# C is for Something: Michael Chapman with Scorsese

So the cinematography has to be at the service of the story and of the imagery and not just self-consciously itself.
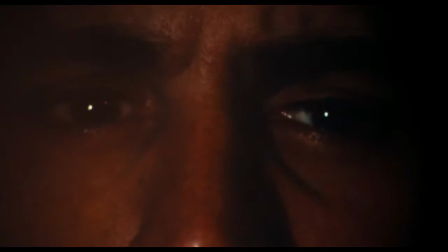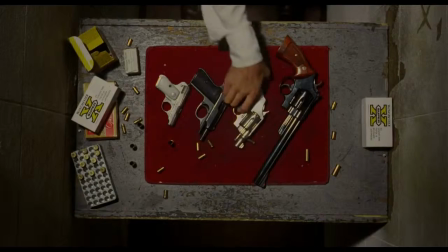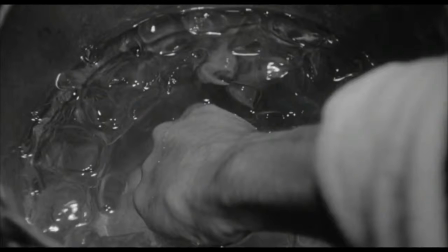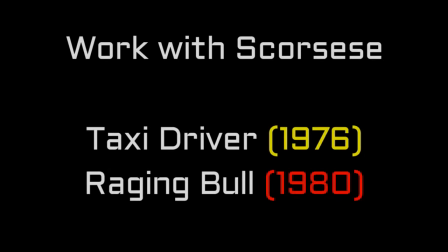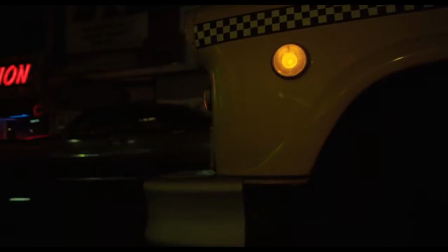54s
Cinematography is the act of capturing photographic images in space due the use of a number of controllable elements.
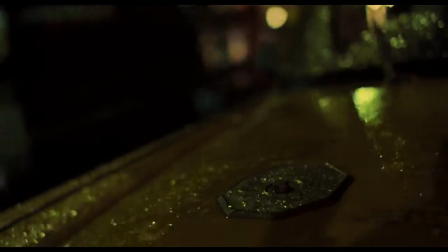59s
Most importantly though, according to Michael Chapman, is that cinematography has to be first and foremost at the service of the story and imagery.
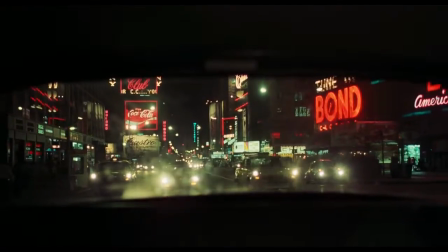67s
Michael Chapman began his life in the film business working for his father-in-law who happened to be cinematographer Joe Brum.
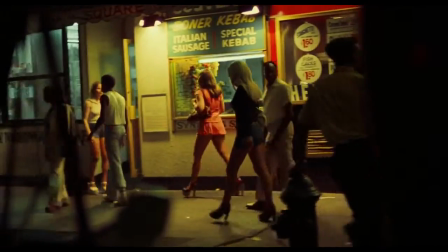72s
Upon discovering his love of cinema and the frame, Chapman devoted his life to film after achieving some notoriety,
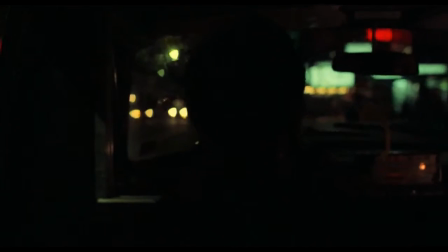78s
most notably as a camera operator on Steven Spielberg's Jaws. Chapman made a name for himself with his work on Martin Scorsese's Taxi Driver.
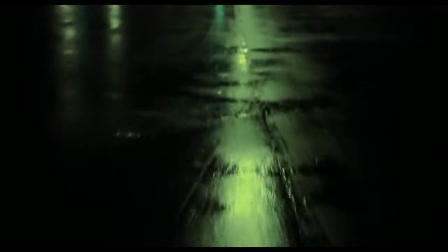86s
It is Taxi Driver and Scorsese's 1980 hit film Raging Bull that we will compare, contrast and examine Chapman's cinematography and its influence in these films.
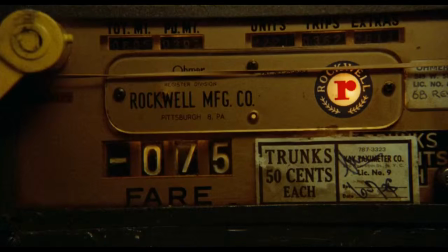100s
Taxi Driver's influence on so many filmmakers is well noted, but one key aspect is the film's low budget.
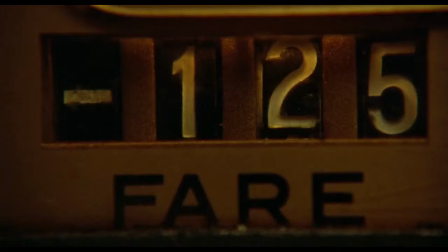106s
Shot for relatively little compared to today's standards, Chapman's cinematic decisions are influenced by this, but also the script.
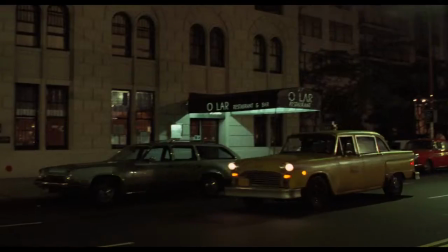113s
Everything has natural lighting to it, the streets of New York come alive in a way never seen before.
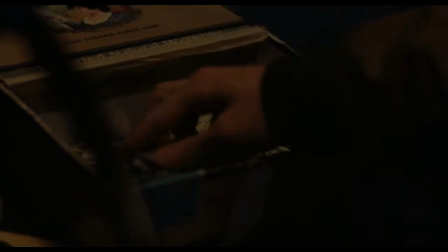118s
Although the scenes are clearly scripted, Chapman documents a real, warts-and-all New York, one that at times is too much for the camera to take in.
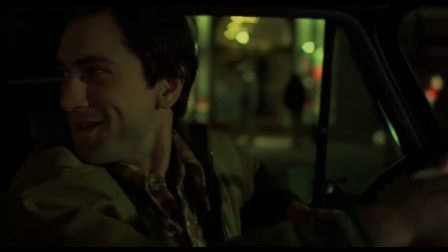126s
It was important for Chapman to shoot Taxi Driver star Robert De Niro with the most minimal documentary style lighting,
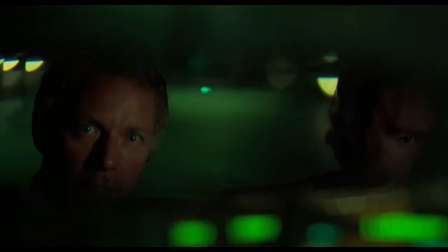132s
to the smallest exposure or angle of light to make it more or less equal with the street light.
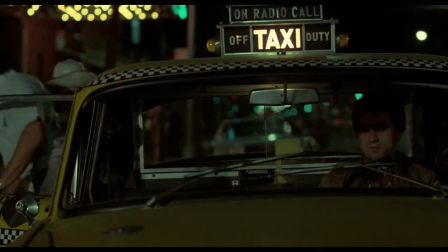141s
This way, the feel of Taxi Driver is very real,
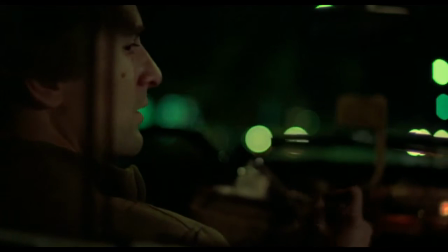144s
low down look at the main character Travis Bickle, a lowlife with a massive hatred of his world and his longing to cleanse him.
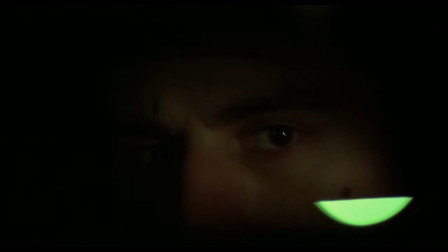153s
Taxi Driver's camera has a kind of enclosed, rigid nature to its framing and shooting. Chapman utilizes the camera this way to create an anxious feeling throughout the film.
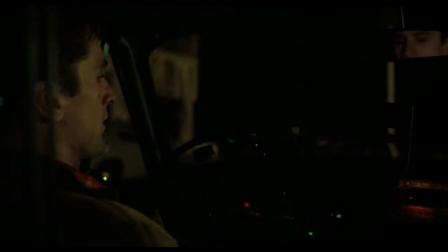162s
Along with Travis, we feel a constant possible danger to paranoia, a sequence that is repeated throughout, with Travis looking at the world in his rear view mirror.
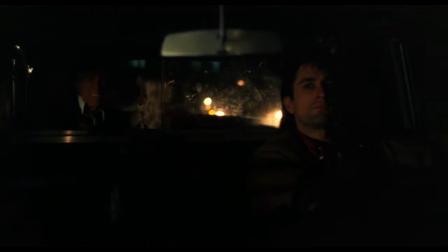171s
He studies the world and his passengers through it, a way of keeping himself separated from the world, furthering his loneliness and paranoia.
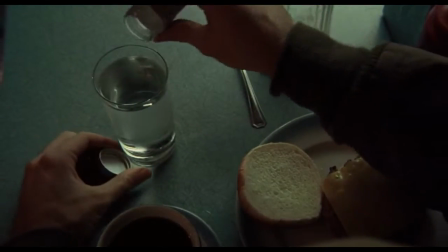182s
The famous water shot in the film showcases just how far Travis's delusional state of mind has gone.
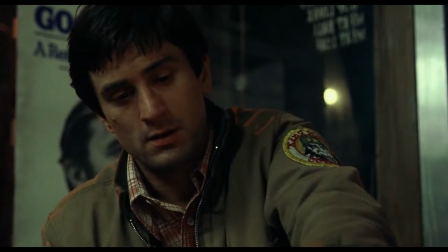188s
Even something as passive as the tablet dissolving has dangerous connotations to Travis's mind.
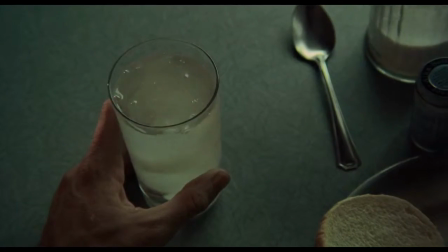193s
Chapman achieves this as the camera gets tighter and tighter on Travis's face and glass. This makes the water feel more dangerous to us as it does to him.
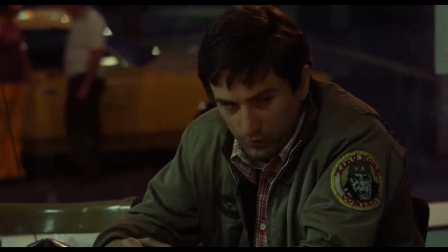205s
Chapman displays what is going on in Travis's head in another way that is featured throughout the film.
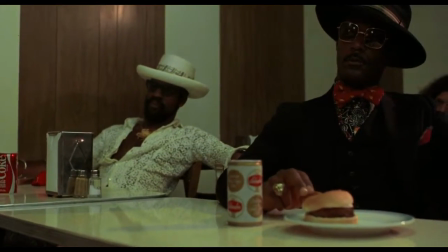209s
With the slowing of the framerate accompanied by panning,
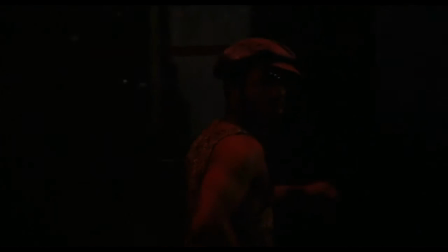213s
we get an idea of what is going on in Travis's head and how he views everyone outside of his world as a threat.
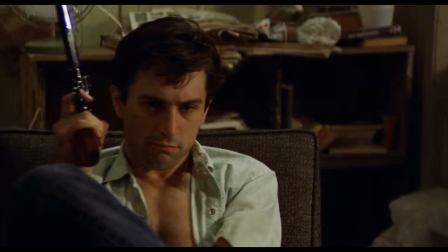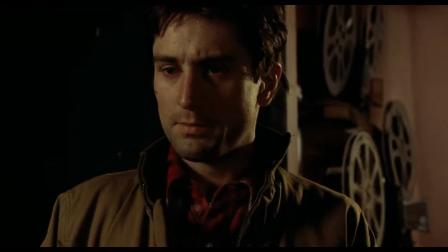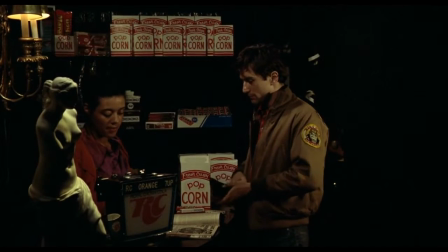231s
One of the most memorable shots of the film is the top down shot.
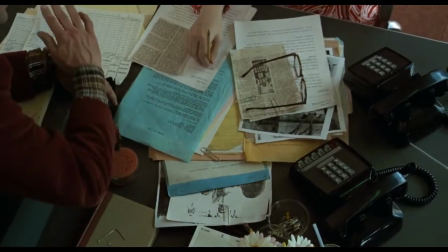234s
This allows Chapman to display the details within the frame objectively, allowing us to see what is going on everywhere.
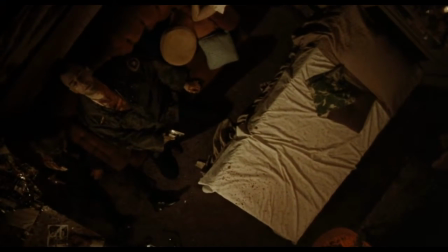240s
The camera is placed above the action or exchange, making the objects in them seem diminished or threatened.
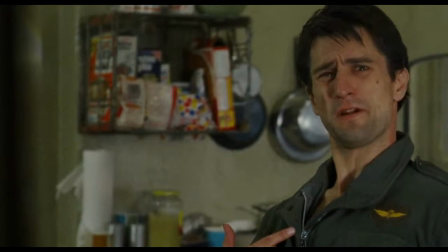266s
An interesting note to make following the famous Are You Talking To Me scene is the breaking of both the 180 degree rule and the 360 degree rule in the next scene.
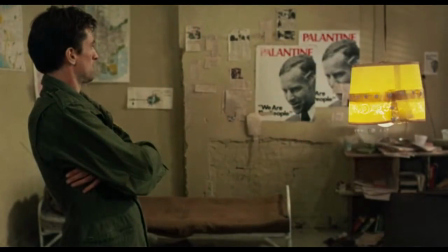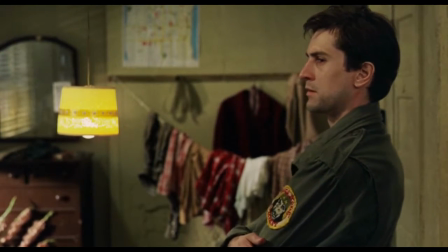282s
Chapman and Scorsese do this to create an unnatural feel to the film. This also reflects Strauss' increasingly unbalanced mind.
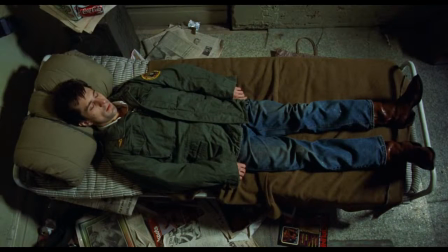288s
The repeat edit adds weight to this idea of the mind becoming unstable and cracking under increased pressure until a boiling water. i.e.
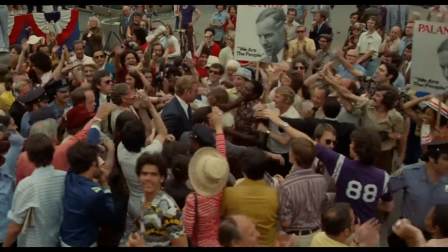295s
the failed attempt murder of the politician and the murdering of the pimps.
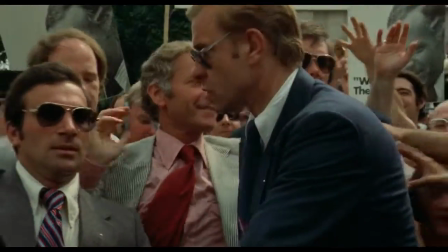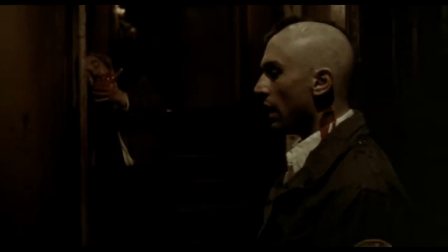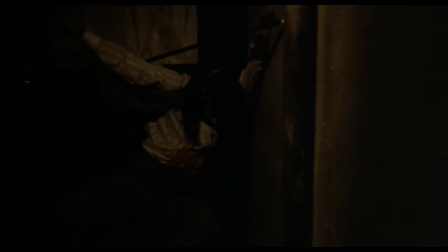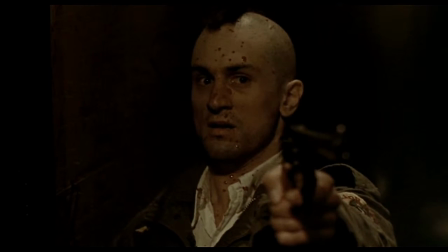317s
This boiling point is an obvious theme for the next film here by Scorsese and Chapman.
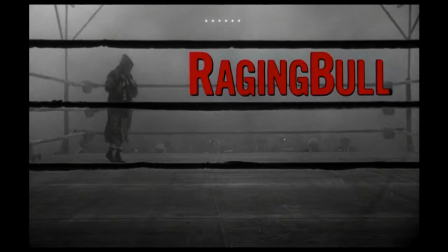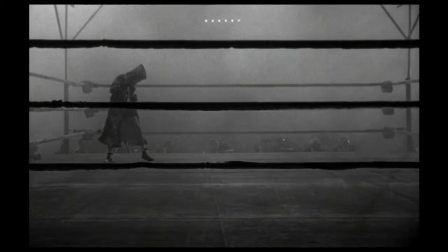Much like Travis in Taxi Driver, Jake LaMotta in Raging Bull ends up alone and isolated, but with a slight difference.
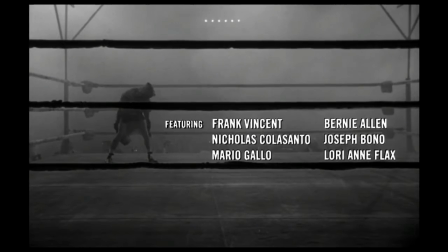343s
Where Travis believes his greatness through falsehoods and not being able to admit to himself his low-life status, Jake genuinely had talent in his life.
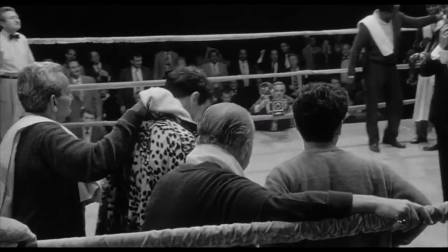350s After 10 rounds, Judge Rossi, 8-2, LaMotta.
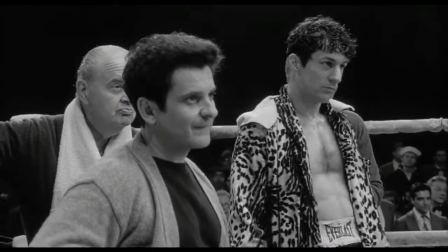357s Judge Murphy, 7-3, LaMotta. LaMotta has won the fight.
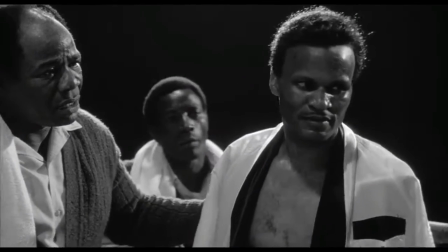364s 7-3. A unanimous decision for the Bronx World League. Jake LaMotta handing Sugar Ray Robinson.
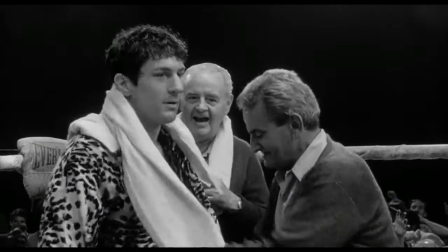370s
Despite the success in his professional career, Jake's private life was a nightmare for those around him.
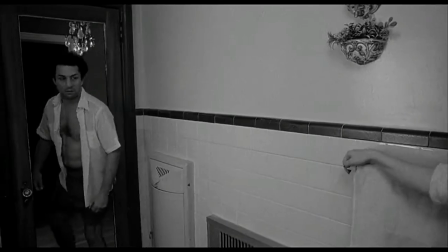376s
Jake is able to find love with Vicky, but it is his nature to strangle and strain any meaningful relationships he has to the point he ends up on his own.
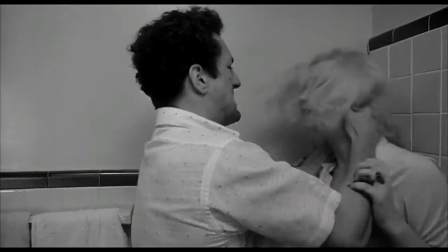385s
Again like Travis, Jake is the master of his own downfall.
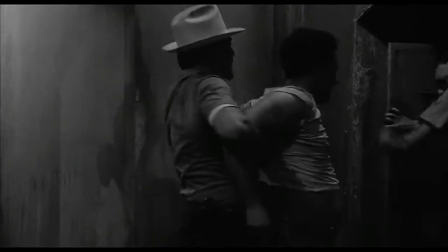389s
His paranoia and jealousy gets the better room until he has smothered every relationship and friendship he has ever had.
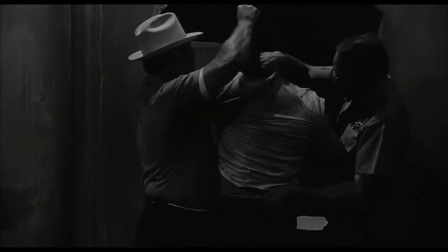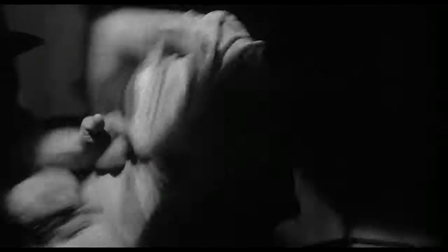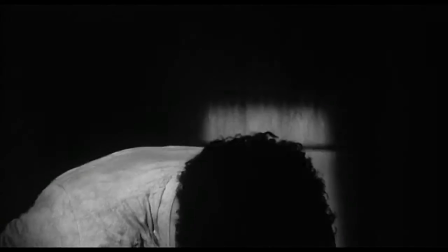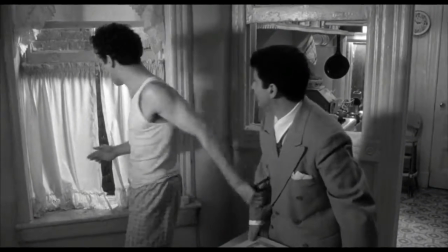410s
the first thing to notice about the camera work is the use of the black and white instead of the full color here chapman
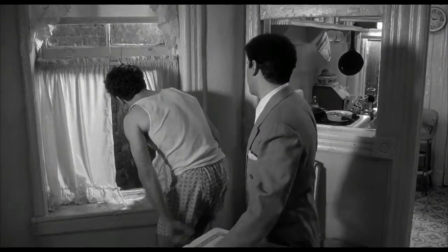416s
explains the decision and then when we were going to do raging bull
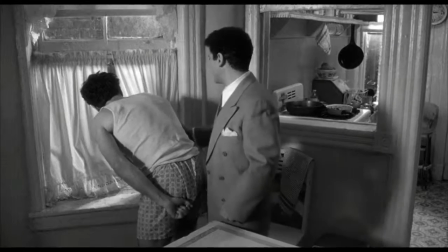422s
it was back in new york and now why he asked me rather than last you know i don't even remember now
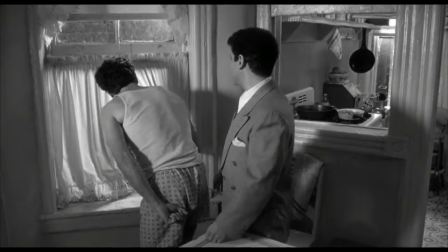427s
it's so long ago but i remember that we were going to do it and we were both very excited about it and then marty called me up one day he said what
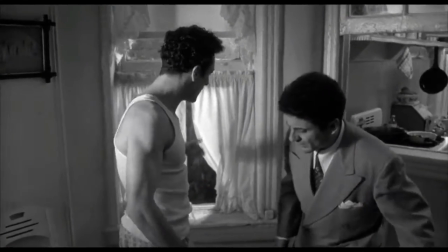432s
if we do it in black and white And, again, since I knew absolutely nothing about black and white, I jumped at the chance and said, sure,
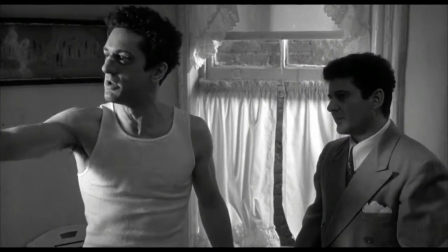439s
because both to Marty and to me and to anybody of a certain age, boxing is a black and white sport.
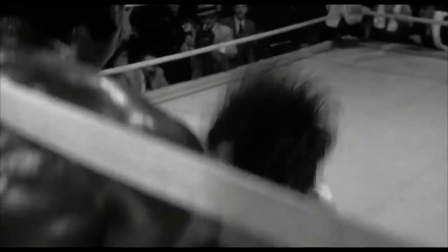446s
They used to be on early television, there were the Friday Night Fights in black and white,
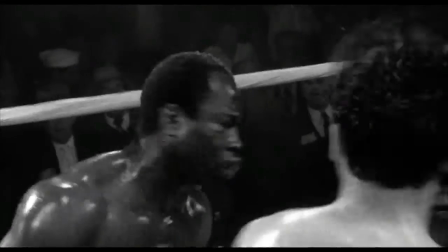450s
and all of the famous stills of black and white from Life magazine and things like that are all black and white.
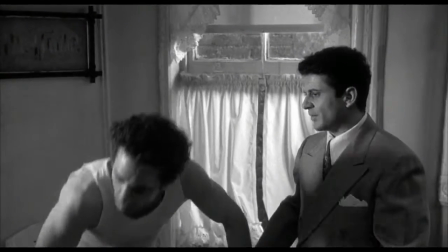456s
So it was very much a black-and-white sport and of course the time at which it took place was a black-and-white world as far as visual
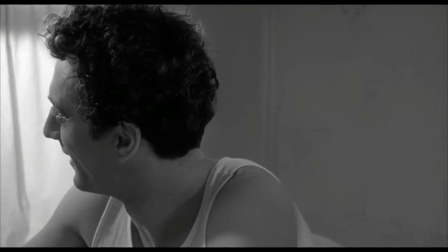465s
Reporting so yeah, we jumped with I thought it was a wonderful idea. It was like
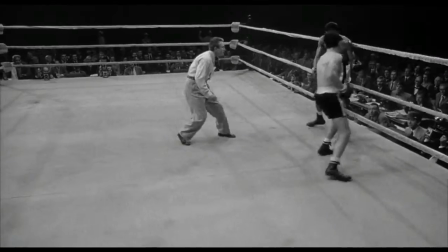472s
Perhaps the most impressive decision considering cinematography was to shoot every fight scene differently so that every fight would feel different as
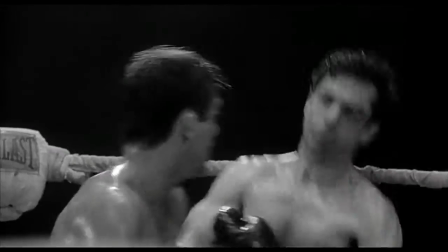479s
One fight would be unique to another it gives a greater sense that Jake is developing and changing as a fire
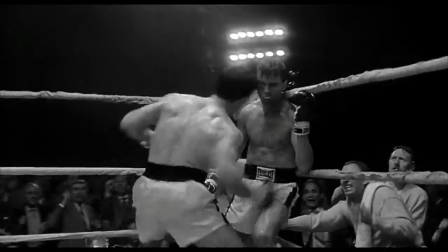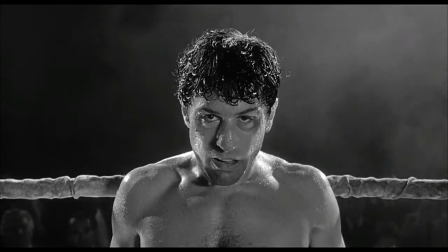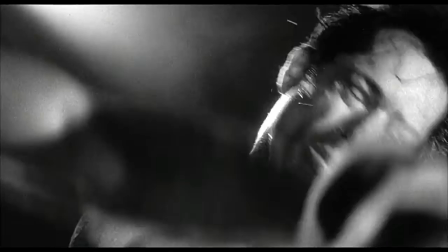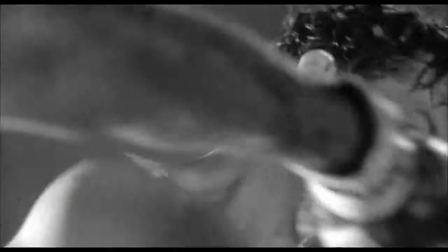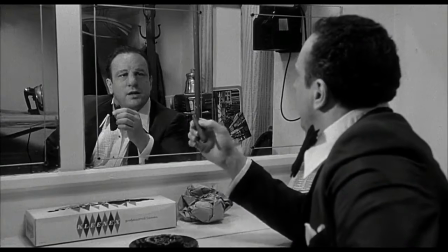505s
In both Taxi Driver and Raging Bull, Michael Chapman and Mary Scorsese created a legacy of images.